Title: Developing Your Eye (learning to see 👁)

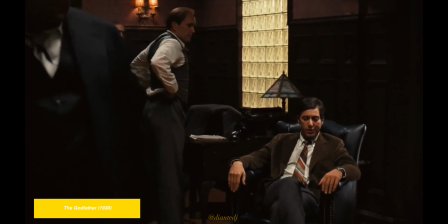This to me is the scene where Michael truly becomes the head of the family. A scene where he asserts his opinion and speaks in the most dominant way about family business.
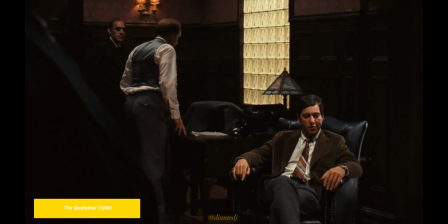Everything would tell you to frame this in a traditionally powerful way, as in shot from a low angle.
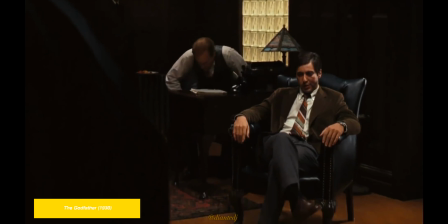Instead, Michael's the lowest in frame and the camera slowly comes down to his level and creeps in on him.
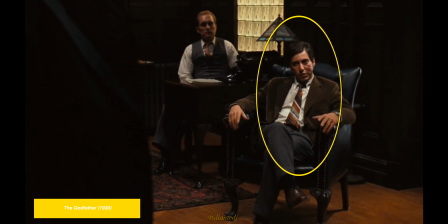Notice how everyone who will eventually object to what he's saying are being framed out, and Tom, the family's counsel, is framed behind him in full support and agreement of what Michael has to say.
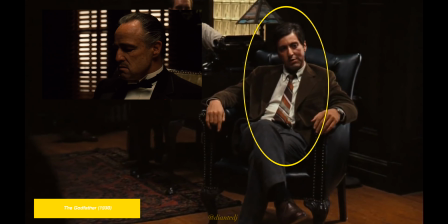Everything from the way he's sitting to his swollen face similar to his father's screams power. This is visual storytelling.
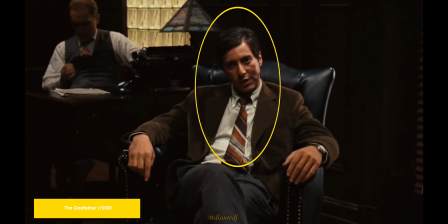This is a developed eye. This scene could have been shot in an infinite amount of ways, but what makes it so powerful is the way that Francis Ford Coppola and Gordon Willis decided to shoot the scene. They took the story that was there and visualized it, and not in the obvious way. The images stick with you because the people that were capturing it saw the story. The great thing about visual storytelling and filmmaking is we have editing to assist our visuals.
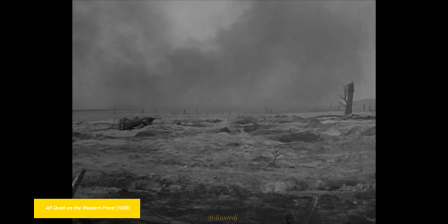So you can take a moment like this from 1930s All Quiet on the Western Front and create a story using multiple visuals.
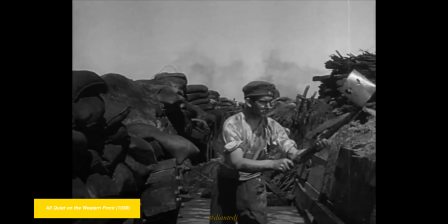Each shot tells a bit of the story.
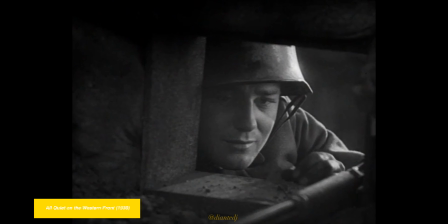The horrors of war, the butterfly referencing back to a moment from earlier in the film, Paul's face and his joy at seeing this butterfly,
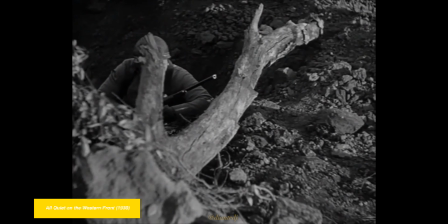the sniper on the battlefield a ways away, the risk he's willing to take to have this connection to home in a simpler time,
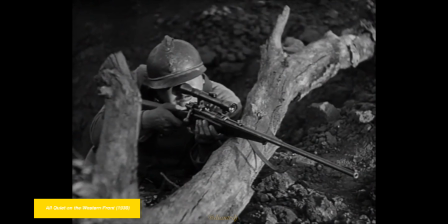the constant reminder of danger that he's in, all without a line of dialogue.
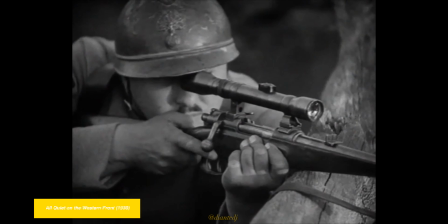Each shot is a little piece of the story that perfectly captures the moment, the tone, the feel of what's going on. You don't get that without learning to see. You don't get that without developing your eye. Every shot has a certain feel to it. The right sequence of shots can make the audience feel a certain way. In order to be able to do that, you have to see. You see, your eye has to see the story before you press record or click the shutter. It's your eye that captures the story, not the camera or the paintbrush. Learning to see is learning to be curious and open to the small things in life. Not only that, learning to visualize them and store them in your memory so that you can reference them later. Seeing isn't just looking or composing. It's creating the story around you and letting the story around you influence your creation. It's a cycle between your mind's eye and your subject, letting each inform and build upon the other. So this is what I want you to do. If you're a visual artist, whether that be a photographer, a cinematographer, a painter, a director, whatever, I want you to go out with a camera and look for the little moments in life. This doesn't have to be a fancy camera, just a cell phone camera, and start taking pictures of the little moments around you. Look for the stories that are right in front of your face, waiting to be told visually. Not for the obvious stories, look for the stories where there seems like there is no story to be told.
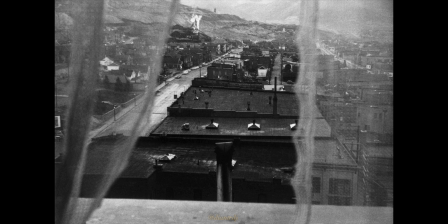This is a photograph by Robert Frank. Technically isn't really a picture of anything, and yet somehow it says so much. You see, when you have a developed eye, anything, even an open window overlooking a small mountainous town, can tell a story. I want you to look at this and tell me the story that you see in the comments below. What does this photograph make you feel? What is it saying? What is the story being told? It's only when you have a developed eye that you can find a moment like this and use composition to its fullest potential. A developed eye sees the story. Composition is just a tool to help you tell it. But then again, what do I know? Thanks again for watching, guys. Make sure you hit that subscribe button if you haven't already. Be sure to give this video a like, share it with your friends. Again, you can check out my latest short film by looking in the comments below or clicking above. Once again, I'm Deontay Jenkins.
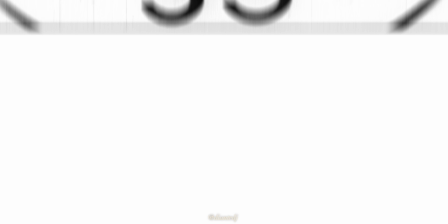You can follow me here on social media, and make sure you come back next time because I think you're pretty cool. Peace.